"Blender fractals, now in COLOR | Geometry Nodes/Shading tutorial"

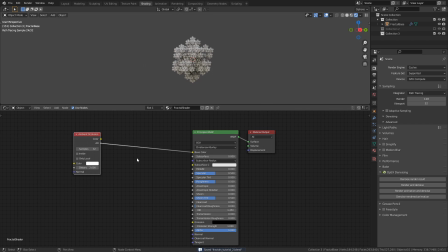[4:06]
This node is used to calculate how much ambient lighting each point of an object is receiving, and we can use that information to distribute different colors on the object itself. The way we do that is by adding a color ramp between the ambient occlusion node and the principal BSDF.
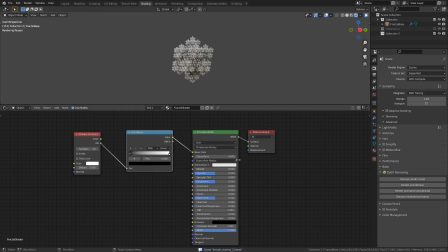[4:20]
Now, the exact values for the color ramp is dependent on the shape of the fractal, so try and play around with it until you find something you like.
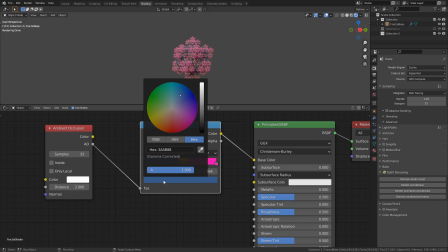[4:28]
Here is my color ramp along with the color values I used to get this particular shading.
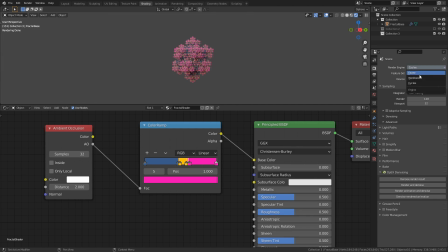[4:43]
If you want to use Eevee instead of Cycles, make sure that Ambient Occlusion is enabled here in the Render Properties tab.
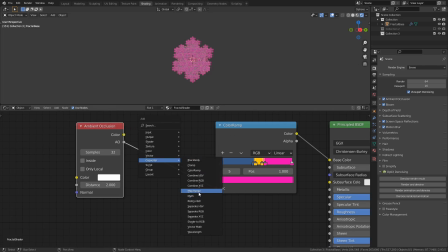[4:51]
In order to get a similar gradient to what we got in Cycles, just add a Map Range node between the Ambient Occlusion node and the color ramp, and
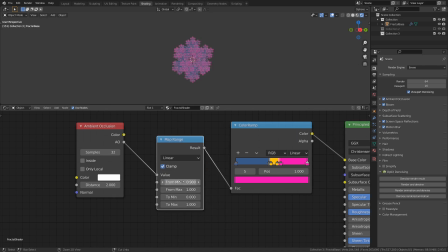[4:58]
set the value of from min to something like 0.9. The reason for why we need to do this is because the ambient occlusion values we get when using cycles differs quite a bit from the values we get when using Eevee.
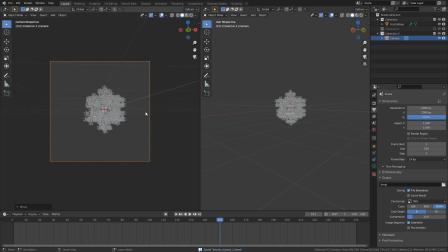[5:17]
In terms of setting up a scene for rendering, I added a camera with the focal length set to 180 and positioned it in a way that looked appealing.
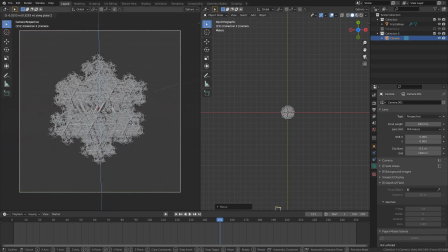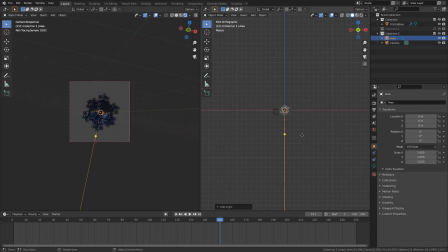[5:31]
I added an area light and positioned it at an angle above the fractal, so that the top front of the fractal is lit up. I then added a plane and positioned it behind the fractal, and then scaled it up until it filled the camera's viewport.
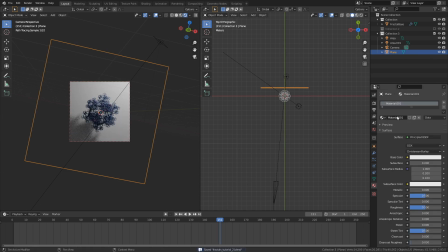[5:49]
To get some separation between the fractal and the background, I added a new material to the backdrop plane, set the color to a dark bluish, and reduced the specular value while increasing the roughness value to make it less reflective.
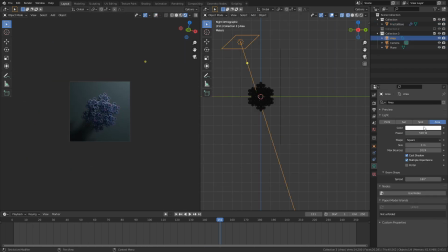[6:07]
I ended up increasing the size of the area light to 3 meters and increasing the strength to 1000. I then duplicated the area light, changed the hue to a light blue, and reduced the strength to 200.
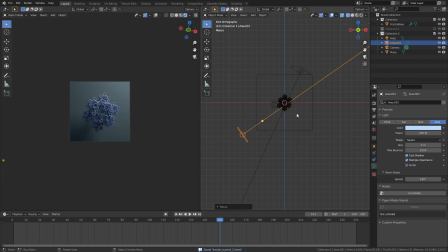[6:23]
I positioned this second light opposite the main light to add some extra color to the shadows of the fractal.
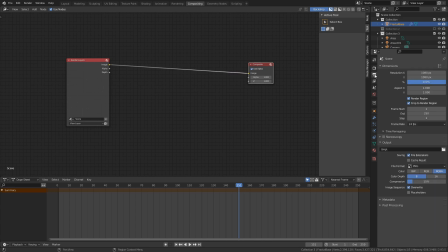[6:33]
When I was satisfied with the scene setup, I set the render samples to 32,
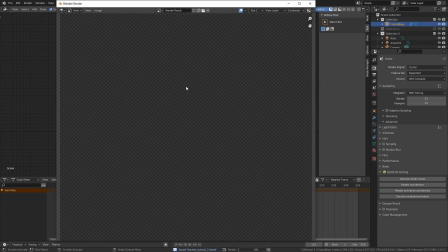[6:37]
enabled the denoising data in the View Layer Properties tab, and did a test render. I then used this test render to do some compositing.
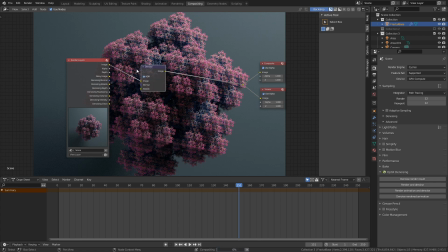[6:47]
First, I added a denoising node and plugged the denoising normal into the normal and the denoising albedo into the albedo.
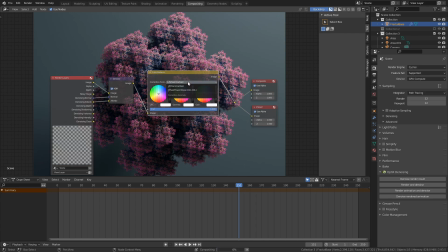[6:55]
Next, I added a color balance node and set the correction formula to offset power slope. I then tweaked the values until I got the coloration I wanted.
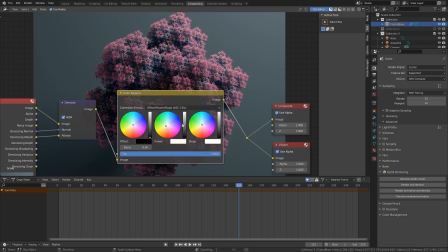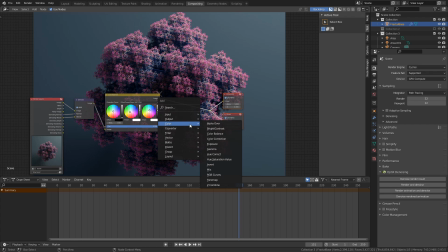[7:14]
The last thing I added was a bright contrast node, to brighten up the render a bit.
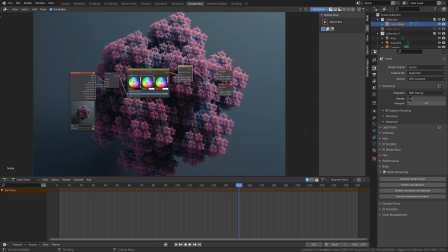[7:22]
Once I was satisfied with the compositing, I pumped up the render samples to 512, and did a proper render, and here is the result.
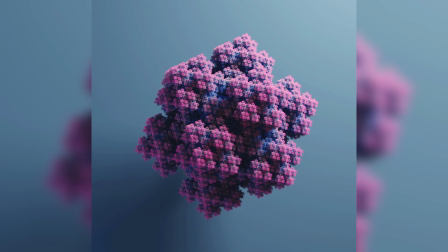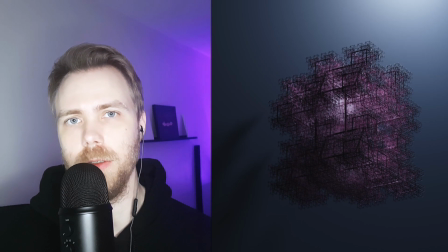[7:39]
One thing to keep in mind when coloring fractals is that there isn't really any right or wrong way to do it.
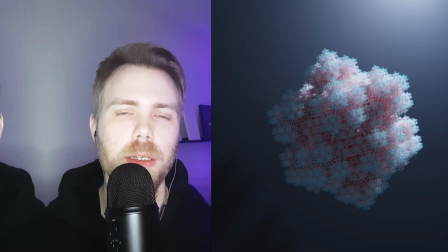[7:43]
There is no set of rules on what colors to use or even how many, so just go wild. I hope you found this video useful, and if you make some cool fractals, I would love to see them.